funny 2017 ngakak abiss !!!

Hi, I'm Nat. And I'm Lo. We go behind the scenes at Google, learning about different stuff we're curious about.
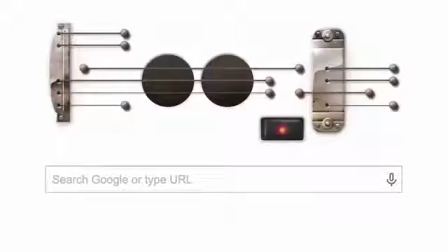7s
And for a while now, we wanted to know more about how the Google Doodles get made. Recently, we got to meet the Doodles team and see some of the doodles they're working on.
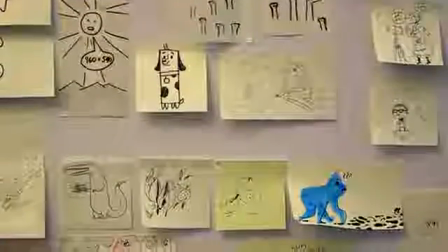15s
So in this episode, we're giving you an inside look into how the Lotte Reiniger doodle was made.
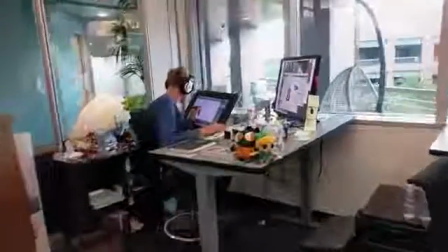20s
And then later in the summer, we're going to create a couple more episodes about upcoming doodles and the Doodles team.
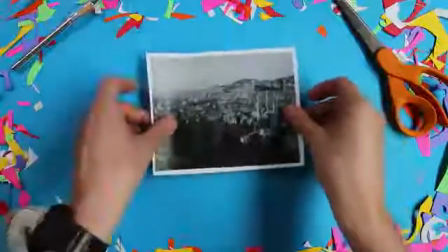25s
But for this episode, let's travel back in time to Germany in the summer of 1899.
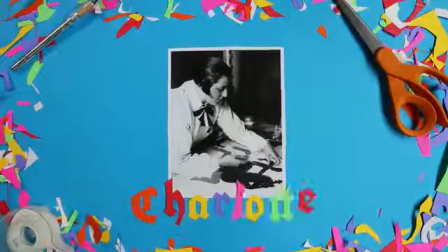31s
A little girl, Charlotte, going by Lotte for short, was born.
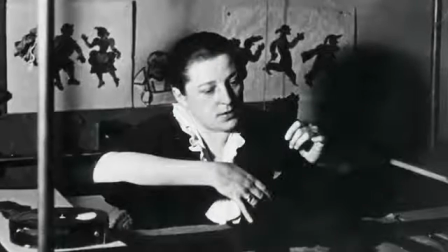36s
She loved making and playing with puppets, and she would grow up to become a pioneer of silhouette animation,
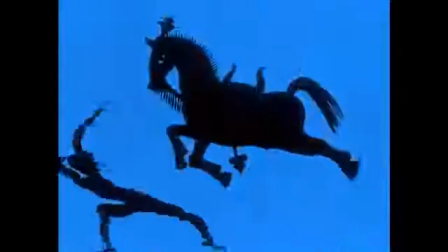41s
as well as direct the first feature-length animated film in 1926 called The Adventures of Prince Ahmed.
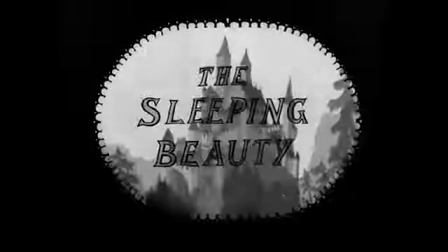48s
She made over 40 other films during her lifetime, and her work is really an inspiration to many people,
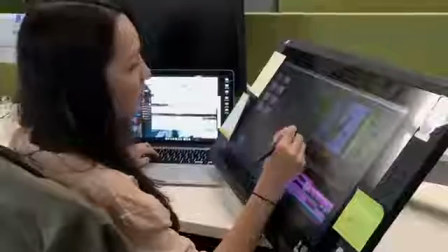54s
including Olivia, who happens to be an animator on the Doodles team. My style is really kind of cute and fuzzy. She made doodles for leap year and Halloween and to celebrate astronaut Sally Ride.
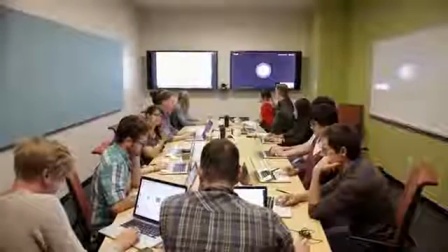67s
So when the Doodles team was together figuring out what to make for next year, they were reviewing ideas from teams around the world,
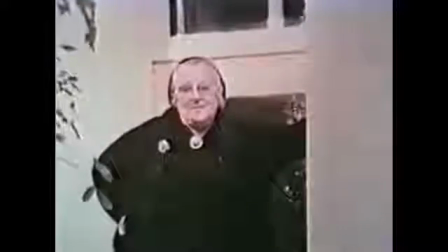73s
and Olivia thought, well, what if we could make the doodle for Lotte with silhouette animation? We do so much digital because it's so time-saving. So when I pitched it, basically, I was like, I really want to do something in her style.
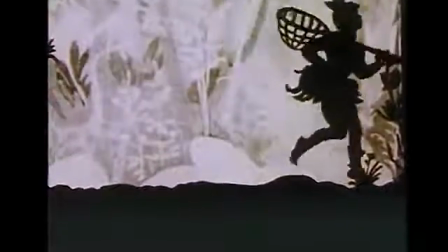84s
And that really meant that I was going to have to do a lot more hands-on work than I was prepared for.
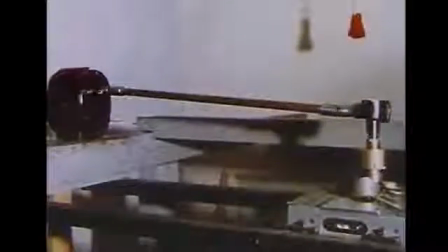92s
Olivia's first step was to try to build a camera rig like Lotte's. Her rig was huge.
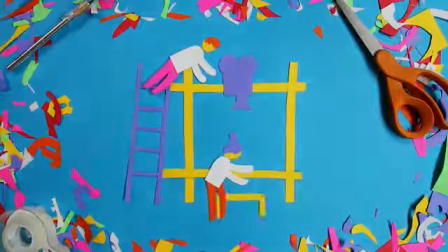97s
So the camera was like on a different floor. She would have someone taking pictures while she would be at the bottom, just sitting on a low bench doing the actual animation. I just went to the hardware store, gathered up everything I thought I would need, and then made like 18 more trips when I realized that I still needed things.
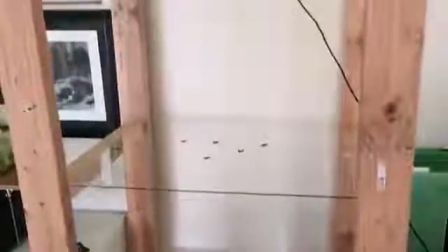112s
Olivia ended up with a 7-foot-tall multi-plane camera rig.
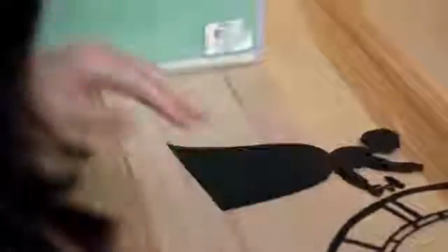117s
She then began making hundreds and hundreds of puppets and scenery out of black paper, also in the style of Lotte.
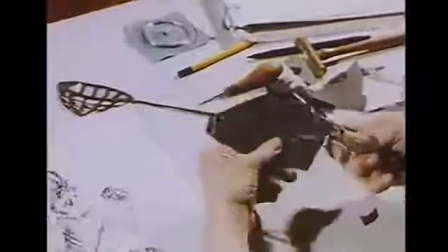123s
She was like so fast with making puppets, and just with her tiny pair of scissors,
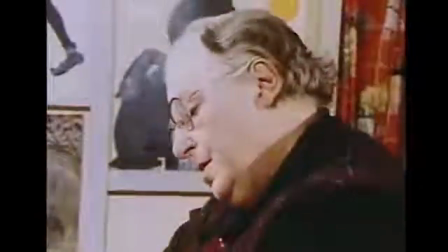128s
she would just sort of like rotate the paper around really quickly and keep her scissor hand just going. Pretty much what I do is just draw a sketch of it first on black cardstock and then cut it out, pin it,
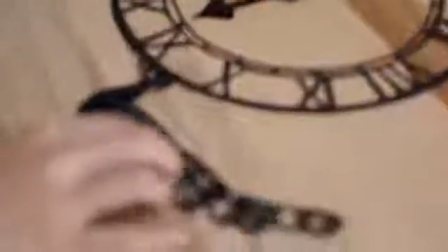139s
mark where I want the joints to be, and then use really small brads to attach them together or tape.
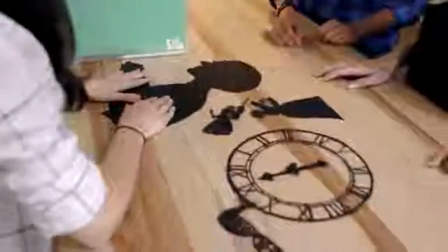146s
This is Lotte. That's Lotte, yeah. And then I tried to keep Lotte pretty simple because she is in every scene.
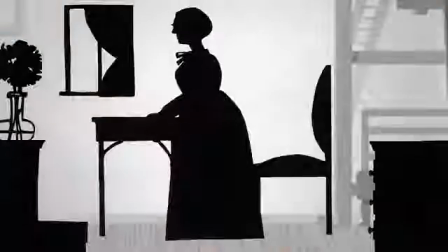154s
What's the story in this doodle? It starts out with her in her studio, cutting out a flower,
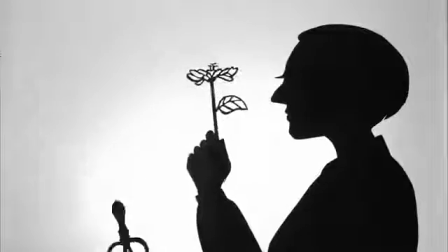162s
and she cuts it, a billion triangles fly off it, and then you can sort of see her walking through scenes that she's created,
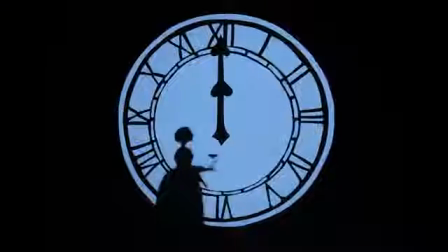169s
the characters she's made, that really reference her films that she's done over her life.
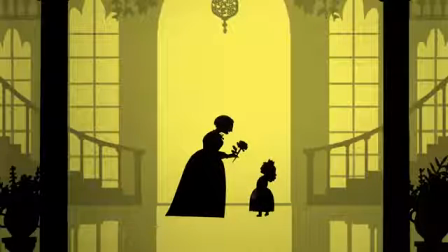173s
Then it sort of concludes with her placing the flower in a scene, and as she leaves, all of her characters come into frame and thank her.
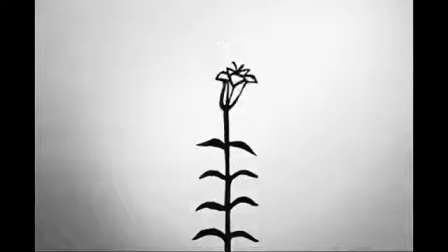181s
They hand her flowers back. To create the doodle's minute-and-a-half stop-motion film, she took thousands of different photos,
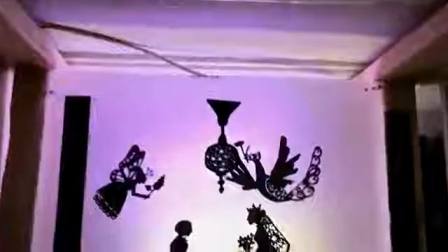188s
carefully arranging and rearranging the puppets and the background elements to create the illusion of movement,
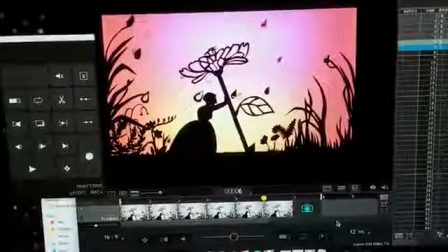194s
and placing things on different planes of glass to create the illusion of depth. Will people be able to see these little brackets?
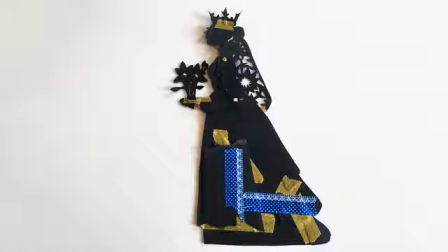203s
No. That's what's awesome about silhouette animation. It's backlit so heavily that nothing on black really appears. The great thing about stop motion is that you can see immediately what's happening, and if you're understanding it, if it's working. What do you hope for people who interact with the doodle and watch the film?
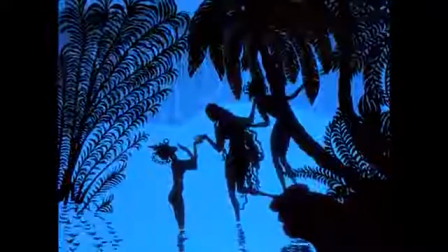222s
She's just such an amazing lady, and I hope they appreciate that this was the first feature-length animated film,
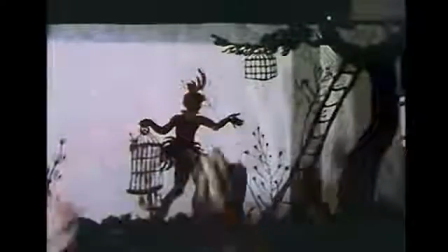229s
and I hope a lot more people know about her after this doodle, or think about her, or get interested in stop motion. You got two. Yeah, we're into it.
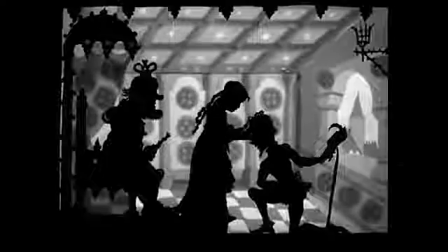237s First of all, select an idea which I like to do very much, because the work takes a very long time.